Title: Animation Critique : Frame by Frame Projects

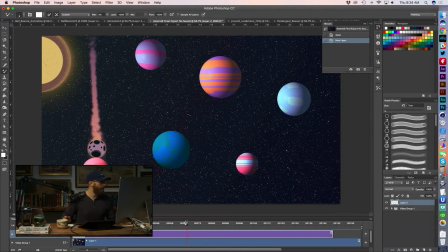26:14 But even just eyeballing it, I can already see some issues with the spacing that I think would give us a better result. Let me make my brush a little larger.
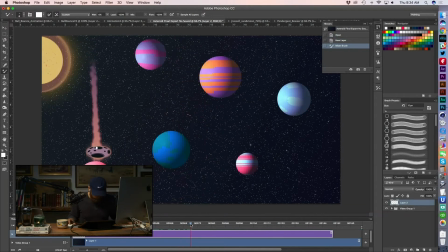So we're here. It's going to move a little because the planet's squashing. I'll try to make my brush size larger.
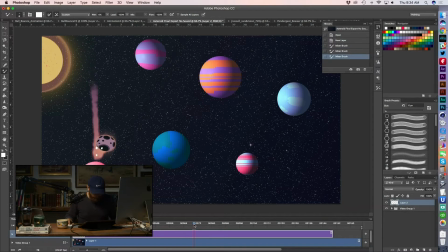26:46 So my issue here, Cameron, again, is how you're easing out of this bounce, right? Like it touches this planet, then it starts to go the other direction. You're keeping the spacing pretty linear. It's basically almost easing out of this bottom pose.
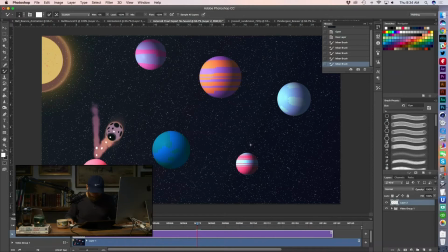27:04 It's slow, it's slow, come on. And then I feel it's going to pick up, then your spacing actually starts to pick up through the center, but
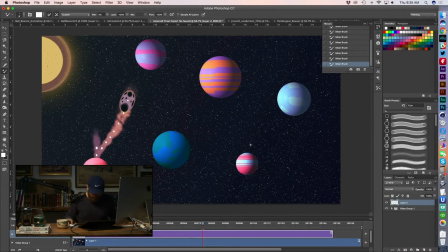27:23 it's kept pretty linear overall. I think that definitely jumps off the page. There doesn't appear to be a huge contrast in timing, and I know I'm probably sounding like a broken record at this point, but this is effectively the purpose of this assignment
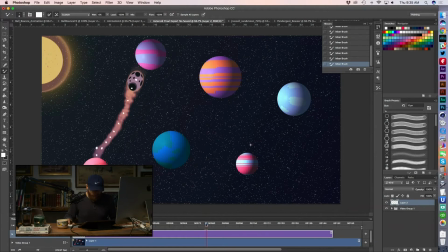27:40 is to talk about this. And I won't say it eases into this planet, although on the spacing chart it'll look like that. I think it's just feeling a little linear, and I definitely think your arc
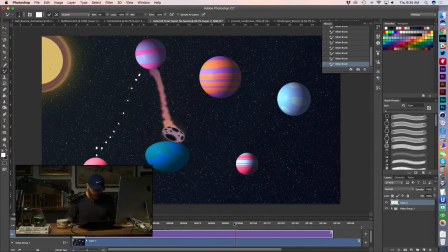27:56 is feeling a little wonky as well. Let's see how we did on this one, on this spacing here.
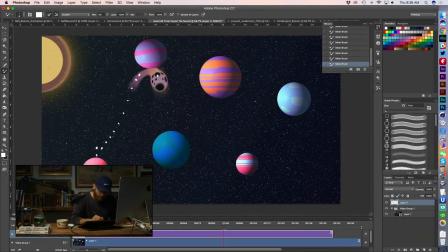28:14 It's my favorite thing to do, people. Draw spacing charts over people's animation. So I think because you have so much squash and stretch,
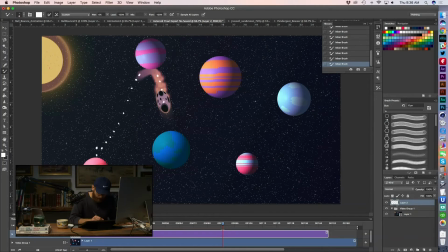28:28 it kind of makes up for the fact that the spacing of your frames is pretty straightforward and linear, and there's no real contrast on these bounces. It's just kind of moving at the same rate of speed between each planet.
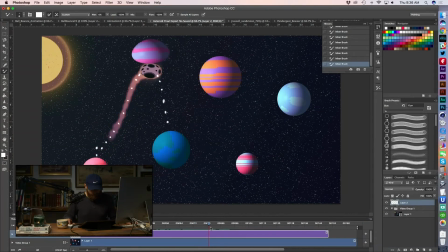28:47 But because it is squashing and stretching so much, it still is super playful and interesting to watch. But you see here, it almost definitely looks like it's easing out of this pose into the next planet. So again, I think the solution is just to
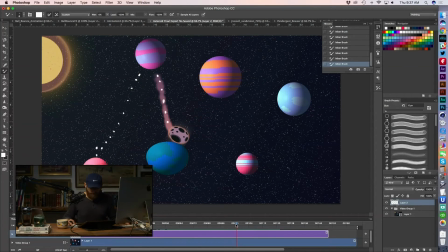29:07 try to get a little bit more naturalistic to physics, which is, you know, after the bounce. So if the bounce is here, I'm just going to exaggerate. It's like the next frame would be a big jump. And then maybe, you know,
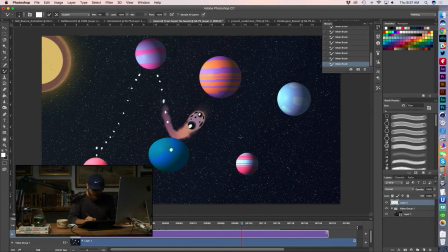29:27 maybe if you want to slow it down a little, but the important thing being that it doesn't slow down before it hits an object. And it It definitely isn't moving linearly after it jumps off of something, right? Because we want to see, even if you want to slow it down in the middle slightly,
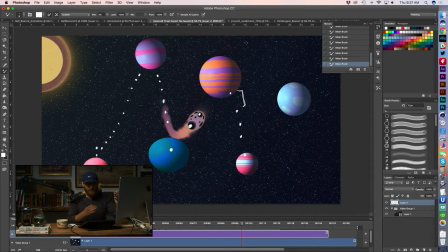29:44 we want to see that spacing that suggests that it hit something, that it bounced, that it picked up some speed, and it had to change direction. So let's see, but you got the particle, you got the particle trail going, that's cool.
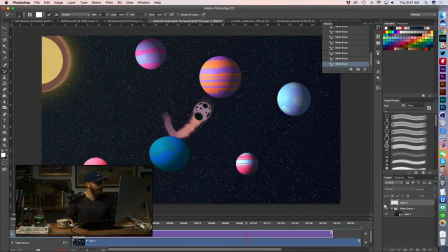30:03 I can see you're having some fun with this one the squash and the stretch is super fun to watch
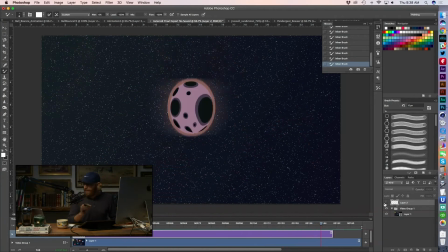30:09 but again it just comes down to picking where picking where the frames need to be right
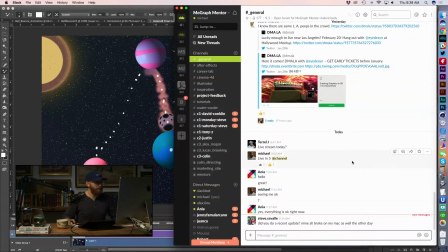30:16 choosing where your spacing needs to be laid out so let's see who else can we look at
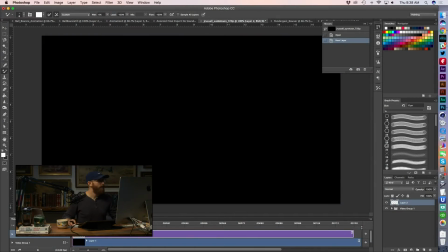30:24 here Okay, this is Jenna,
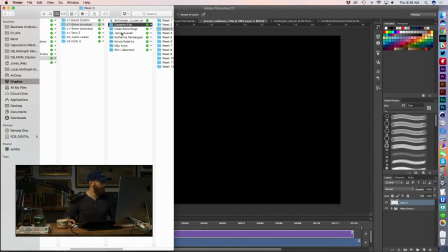30:29 Jenna Russell, also in Steve's Monday group.
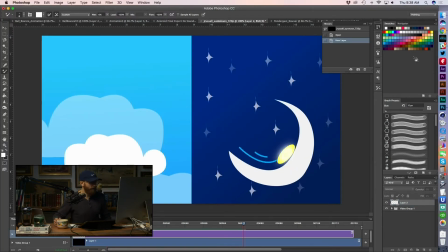30:35 Let's see, now Jenna's got some sound effects, but I don't think we're going to get it here in Photoshop.
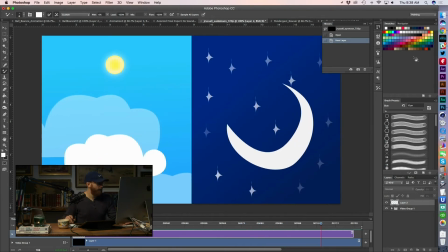30:46 We got night and day, sun, the sun kind of going over to the moon side, that's cool, digging it.
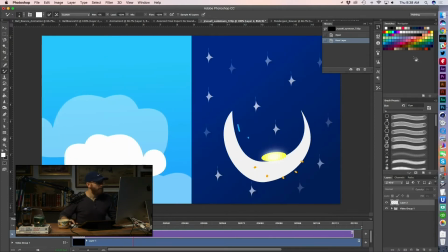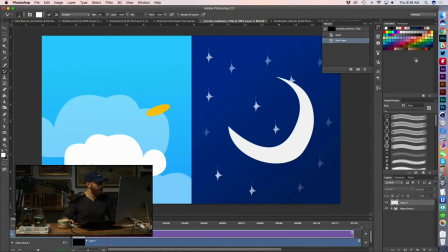30:59 So let's see, what are the issues, what are the issues that are jumping out here?
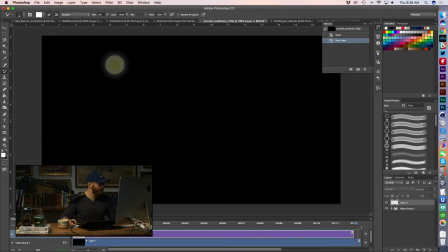31:06 Very playful, very unique,
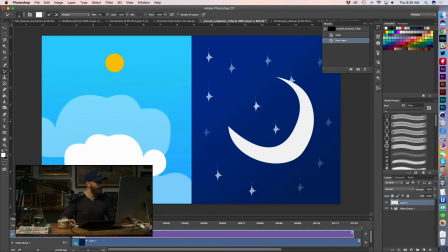31:13 I think one thing I would say Jenna is easing into your, easing into your stretch pose, probably smooth this out a little,
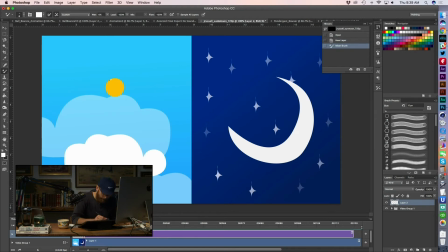31:26 kind of goes from 100%, let's Let's see, it kind of goes from 100% here to immediately going into this frame, when really you could try to like ease this out.
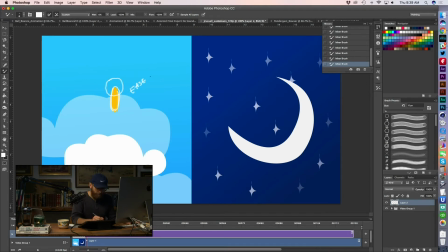You know, maybe try to find a good midpoint to where you can ease into that pose a little better.
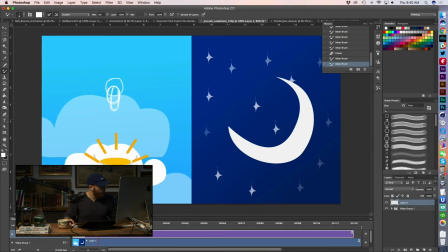Let's see. kind of crosses over to the other side and
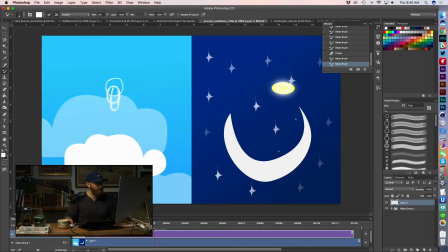32:23 you see you did it there that was nice you go from this super extreme stretch pose here and it eases back to kind of 100 percent here I
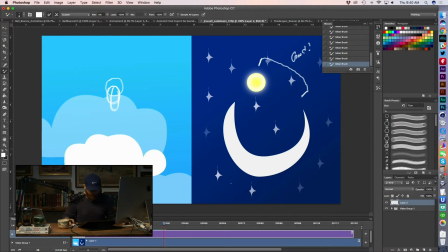32:42 like I like that you did that ease it back in so it's not too extreme. I think the biggest spacing issue jumps out at me right here. It's kind of going, and let's take a look.
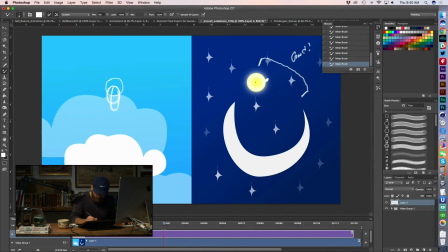32:58 And if we just quickly draw our spacing chart, it basically kind of gets stuck in midair.
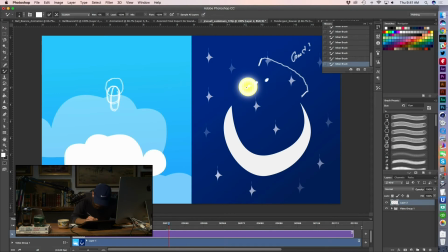33:20 You see, this is going to be so close. We'll have to move that over a little bit. we get these three poses that are effectively and
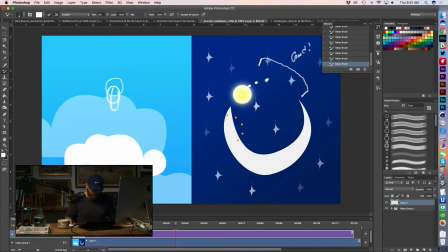33:39 then we start to pick up speed again that's to cut down this direction we do have some pretty extreme arcs
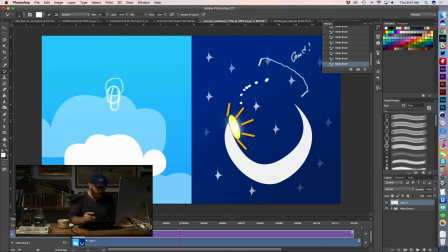33:56 but then your arc kind of gets broken a little bit and I know you're doing a little bit of a push and a pull because you're trying to get it to interact with the